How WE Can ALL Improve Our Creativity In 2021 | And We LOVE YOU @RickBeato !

As well as it sounding like you're in an acoustically fairly awful room in Georgia with an omnidirectional mic that's placed somewhere in Colorado, we can also hear on several occasions what sounds like either someone falling down the stairs or EastEnders finishing. Only the Brits watching will probably understand that joke but that's easily fixable by moving into a more acoustically sympathetic space and by getting the microphone closer and maybe using one of these a labia microphone is that what they're called almost now that means you either have to have a cable trailing to your camera daw or standalone audio recorder or use a wireless belt pack which can be a pain, but you can invest in one of these.
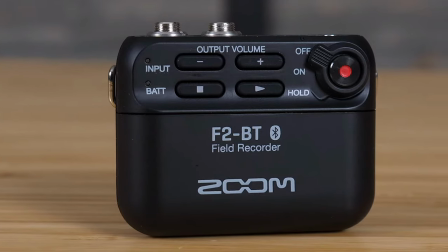(4:39)
A pocket recorder. Here we see the brand new Zoom F2 field recorder,
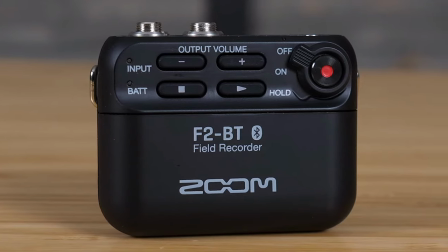(4:44)
available in both Bluetooth and non-Bluetooth versions, that comes with its own Lavalier microphone.
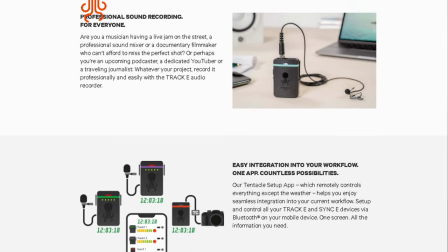(4:50)
And here's the slightly more expensive Tentacle Track E that comes with an even better quality mic than the Zoom,
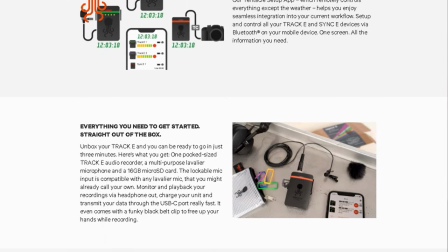(4:57)
built-in Bluetooth for remote control via a smartphone app, and also features timecode synchronization to your camera. Check out Gerald Undone's review of the Tentacle E in the link in the description. He says it's one of the best products he's ever reviewed and he's definitely reviewed a lot of stuff. But apart from the included lav mic, the real big selling point of these two units is that they both feature 32-bit floating point recording technology, which means that you don't have to worry about setting the gain. They offer a staggering theoretical dynamic range of 1528 decibels which means that the noise floor isn't lifted along with the audio if you need to turn things up in post-production and more importantly they're almost impossible to clip. Hello. The microphone will clip way before the recorder does and that means you can literally turn them on press record sling them in your pocket and treat your audio with compression and EQ as you would in post and you don't have to worry about noise or clipping. We can also hear on the very live stream that inspired this video that you're playing back the audio from your laptop
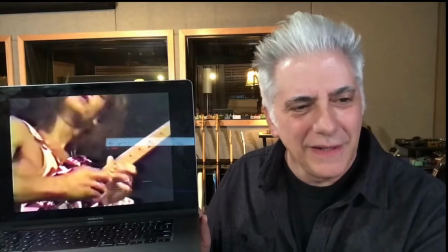(5:59)
through speakers and that's the audio we as your audience are listening to coming through your microphone. Now it's really easy to capture that audio separately in the computer as you know because we've seen you do it before and mix it in in the edit just turn the audio you're presenting down a little in your monitors and try not to talk over it. Capture it in the computer and you can easily mute your microphone for those sections in the edit. On to tip number three, lighting. Lighting is another biggie and your video is only as good as your lighting. What cameras you use, what codecs you record to and what resolution you're at has far less impact on the overall look than your lighting and that's one way you can really improve production value and with these more recent shots, we can see that you're getting really close to perfection. We spend at least half an hour, usually longer, in setting up lighting for our videos, and here's the simple four-step lighting technique that we follow.
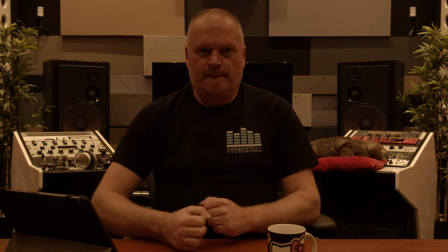(7:03)
Step one, move yourself as far away from the background as possible. This will give you a better depth of field and help throw your background more out of focus, and this will also stop the lighting that we'll add to you from spilling all over it.
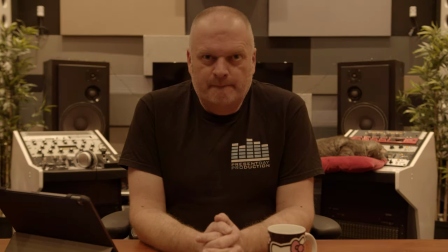(7:16)
Another nice trick for a creamy blurry background is to set your aperture or iris at a fairly low number we usually go for somewhere
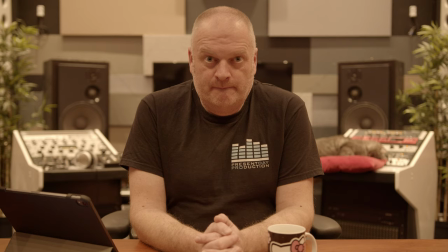(7:23)
between 1.8 and 2.8 although it can be difficult to keep your face in focus at these settings unless you have a camera with a really good face
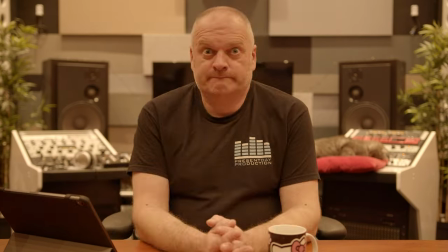(7:30)
detection autofocus step 2 turn off any overhead room lights or ceiling lights they're rarely flattering or appropriate and it's much easier to get more professional results when you start from scratch Step 3.
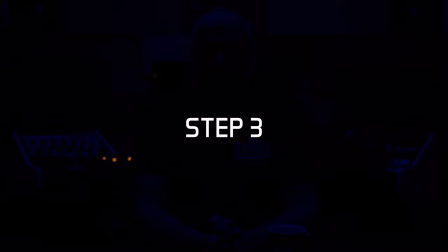(7:44)
Use the standard, much talked about, three-point lighting technique on your subject.
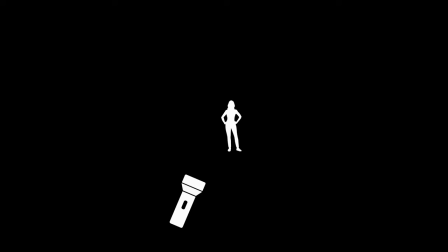(7:48)
You. This consists of a key light, a fill light and a backlight.
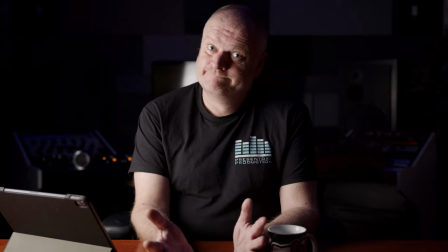(7:54)
Your key light is the main light on you and should be ideally a dedicated video light with a softbox or diffuser set at an angle,
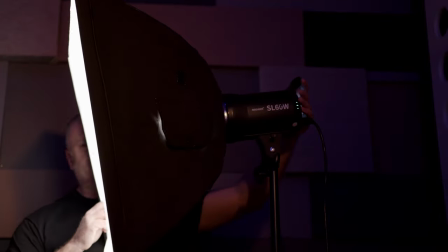(8:02)
usually slightly above your subject and about 45 degrees to the side.